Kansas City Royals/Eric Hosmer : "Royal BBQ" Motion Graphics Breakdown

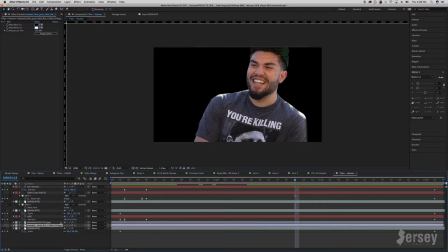[4:06]
The reason you'd want to do this is if you have a ton of layers and you want to just get rid of whatever's not needed so it doesn't get in your way. In this situation, I don't need this layer to be visible because I'm just grabbing the texture from it.
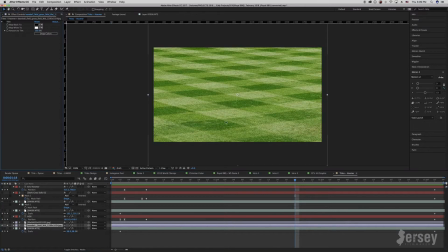[4:17]
So let's take a look at this layer. Originally, it's just baseball field grass in the outfield. I put a tint on it to make it black and white and now it's the texture I like I hide it
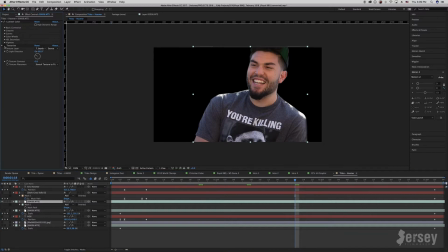[4:29]
hide it and now I pull that texture from layer 7 and you can see the difference when I toggle it on and off next we're gonna add the background let's take a
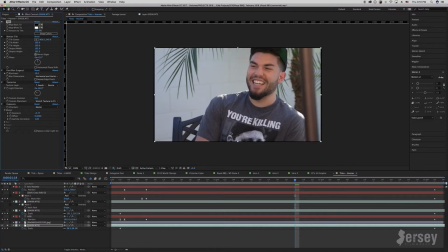[4:37]
look at that by itself as you can see it's the same still that we masked Haas out on earlier I add a tint to take away all the color knowing that I'm going to want Eric to be saturated here and a black and white background so back to the bottom layer you can see that it doesn't quite make it to the edges because this is shrinking as it goes through the animation.
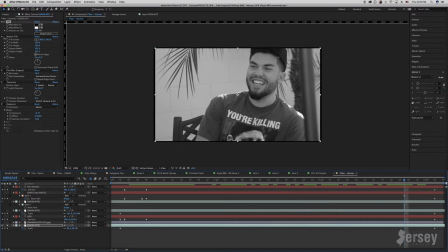[4:56]
So what I do is add a motion tile. If you add a motion tile and increase the output width, it will then duplicate the edges all the way around, literally mirroring exactly what it sees. So it can look a little funny, but this layer is going to be so covered up anyways that it won't be noticeable. I then add a fast blur just to blur out the background.
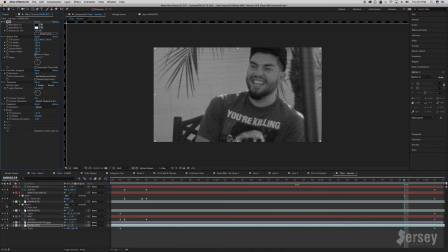[5:14]
I texturized it the same way, and then I pull down the exposure so that when we put Oz back on top, it really stands out, as opposed to him blending in at the same exposure you can see here i have another layer behind haze and that's to put a little glow around him
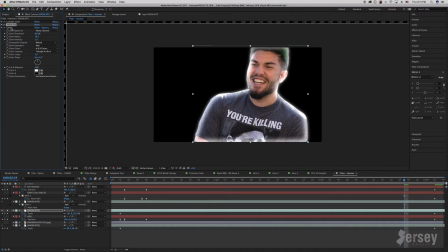[5:28]
if we solo this layer you can see i have the same lumetri color adjustment same texturized effect and i added a glow in the alpha channel around the
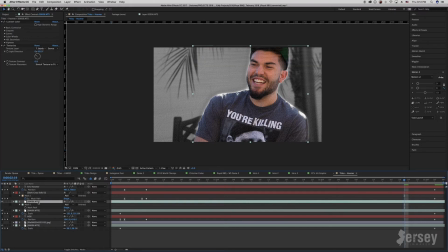[5:35]
perimeter of haze so that when i put this layer behind the main top layer here it gives a nice little outer glow next let's bring
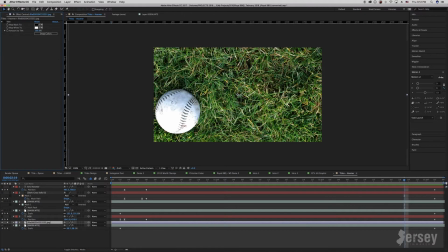[5:42]
in the rest of the background same thing with this original shot that i grabbed off the internet on one of my stock footage sites i add a tint to it to make it black and white,
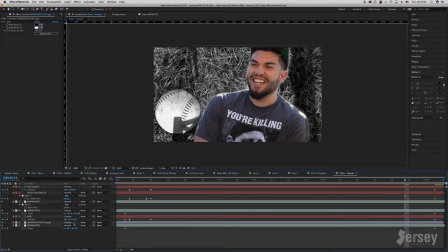[5:50]
I drop it in over the background. However, if we toggle these switches here to see what blending mode we're using, you'll notice I'm using an overlay blend. If I had it on normal, you wouldn't even be able to see the layer under it, which is the one we set up here. So by using overlay, it allows for the layer to see through a little bit, kind of just lowering the opacity in a sense to give this a little more depth.
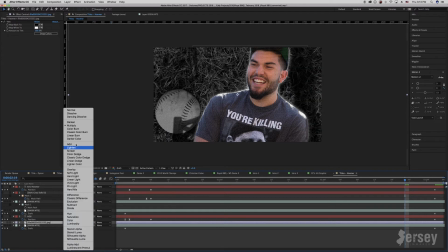[6:09]
Blending modes, in my opinion, are a trial and error type thing. I pretty much know what they're going to do at this point because I've used them so often,
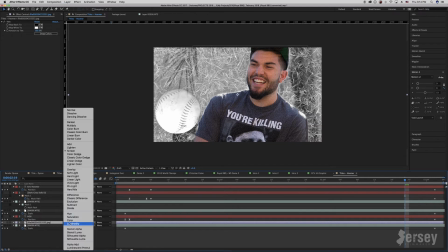[6:15]
But the best way to do it is to just go through and see what they are until you get something you like again
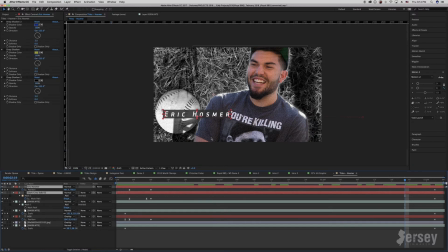[6:21]
Trial and error next we'll bring in his name Which is gonna fly on and off like so and you can see I animated it with keyframes through the position And for some reason I use the mask on the second one instead of animating the position But it still works They fly on together to reveal his name and then last but not least I add his
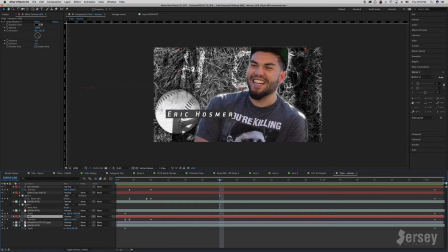[6:38]
name in the background here just to fill in some space and to make it look cooler if I sold this layer you'll see it's just big block letters with again an overlay blending mode. Every blending mode will do something different. And of course this is below the layers of Haas.
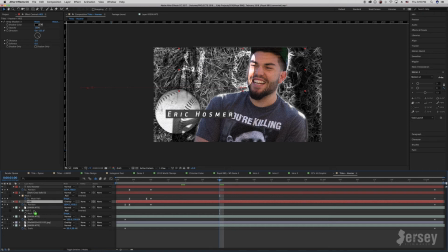[6:54]
If we put it in front that would look a little funny going over his face so we make sure it stays behind and there we have it. So if we take one more look we have his name flying on from the right we have his name flying on from the left. Haas is getting a little bit bigger while the background gets a little bit smaller.
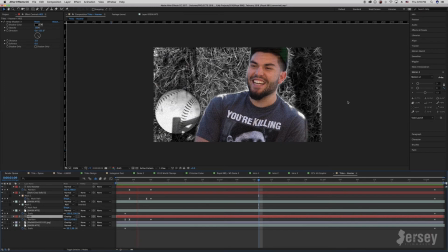[7:08]
A cool simple three second animation. The last thing I want to do is show you how I animated these onto the screen.
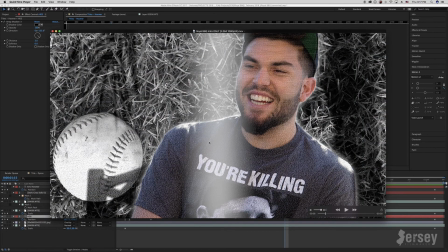[7:15]
You'll see that I literally just pop it onto the screen when necessary. But you'll notice this white bar.
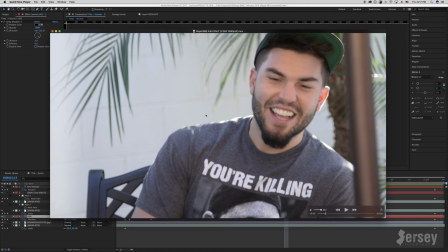[7:20]
You see it pops in the screen here, on this frame, next frame it's in the middle, third frame it's on the right.
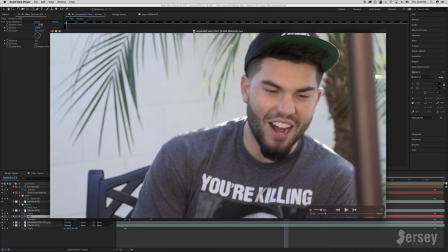[7:26]
So I use that with a swiping sound and then swiping sounds on the names as well to amplify this effect.
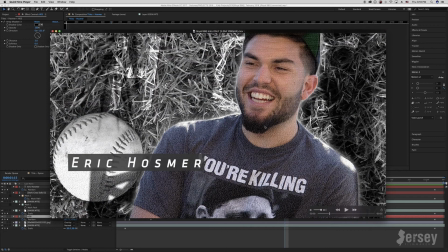[7:37]
And then same thing on the way out, the white bar pops on the screen,
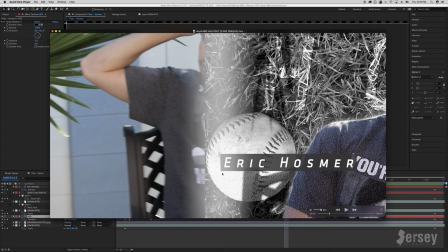[7:41]
second frame I swipe the whole screen with the white bar and third frame the white bars on the right again. What I should have done here which I didn't do is put a motion blur on the background. This is too hard of an edge this should be blurred out since it's moving so fast across the screen.
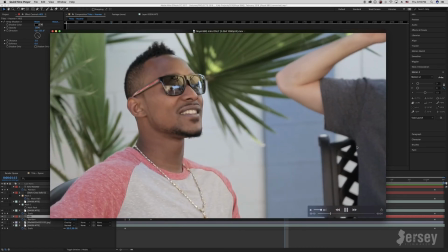[7:55]
Thankfully it is so fast that you probably don't notice. Let's see. I mean it is hard to tell but I should have put that motion blur on there.